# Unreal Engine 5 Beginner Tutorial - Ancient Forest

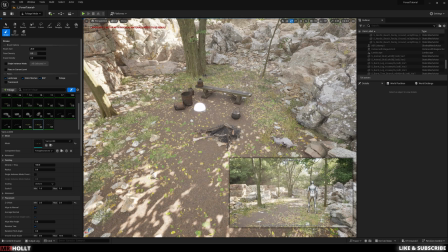Okay, now that I'm done building things out, I'm going to go back to foliage mode and I'm going to try and erase some foliage so it fits a little better with the scene.
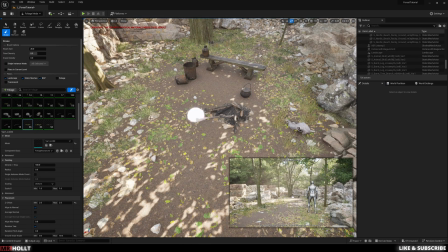It doesn't make sense having leaves clip into a fire. So I'm going to try and get rid of those.
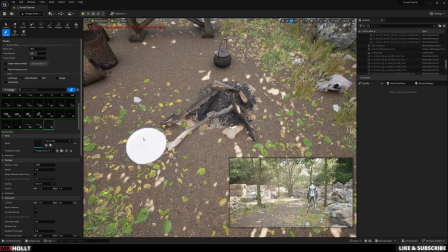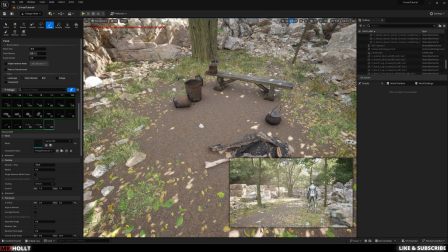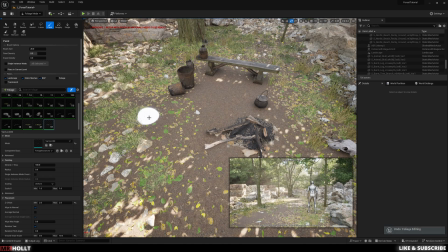And again, just kind of art direct, delete, add, see how things look.
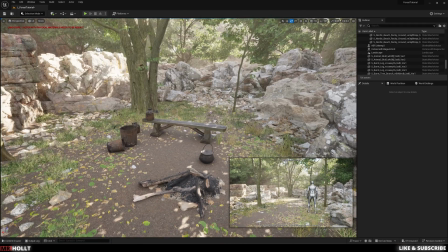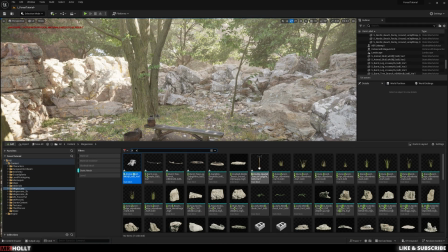Cool, I like that.
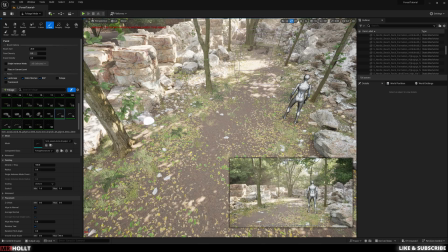Okay, and with that done, I'm just gonna make some final touches back in the foliage menu.
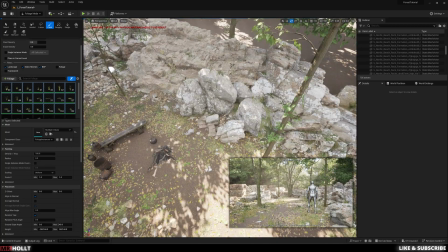Kind of just fill out the scene, paint some more foliage so it kind of builds out and just looks a little more natural.
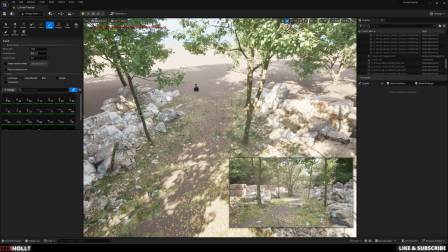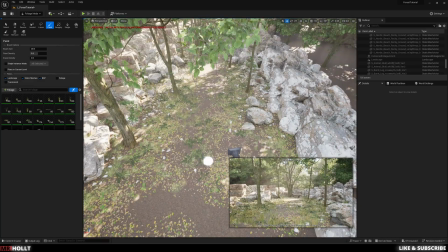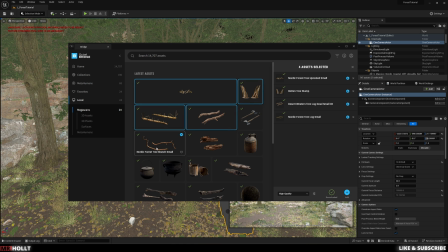And then last but not least is one more Quixel run for some nice tree logs. So pause this, search what I found, download it, and add it into your scene. And I'm going to use this just to finally build out the last bits of the scene to build a little more life and add a little more texture to it.
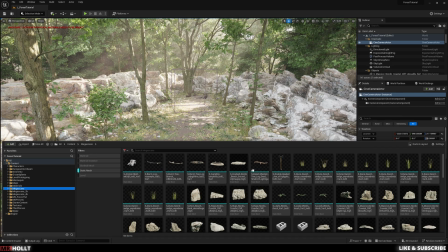It's natural to see a lot of different branches out in forests, so want to add those throughout the scene.
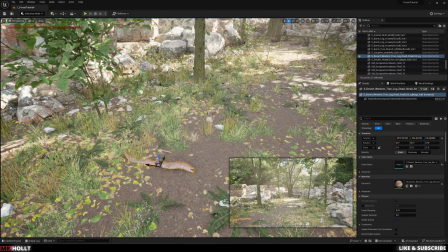Just to make it a little more realistic and a little more, I guess, lived in.
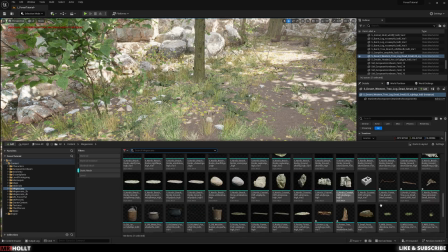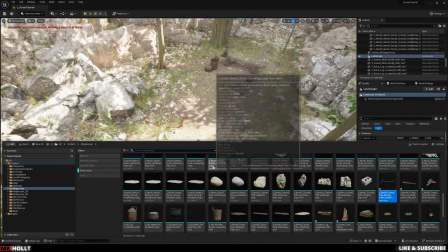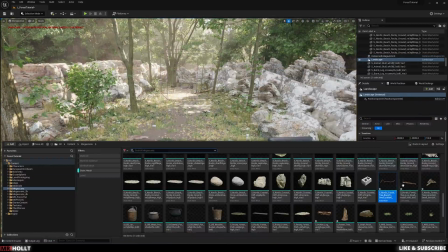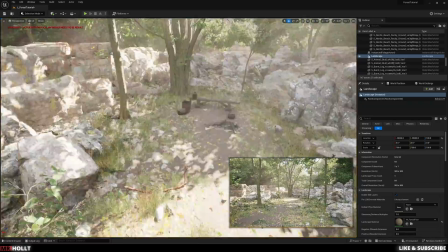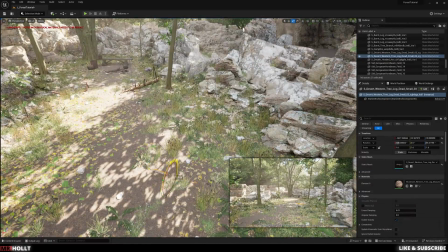Okay, now as we finish these final touches, I just want to say thank you guys so much for watching.
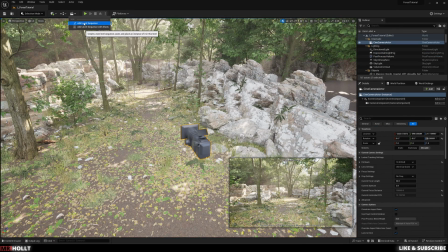If you're curious how to actually plan out the scene and export it, I do have a few other tutorials on that one.
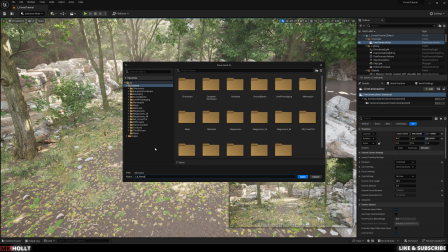This one's mainly on just how I built the actual level.
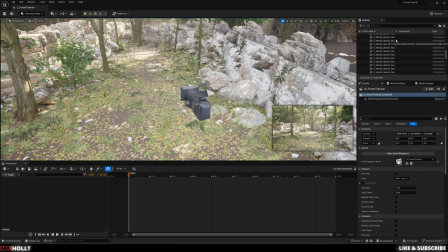So again, thank you guys so much for watching, and I'll catch you on the next one.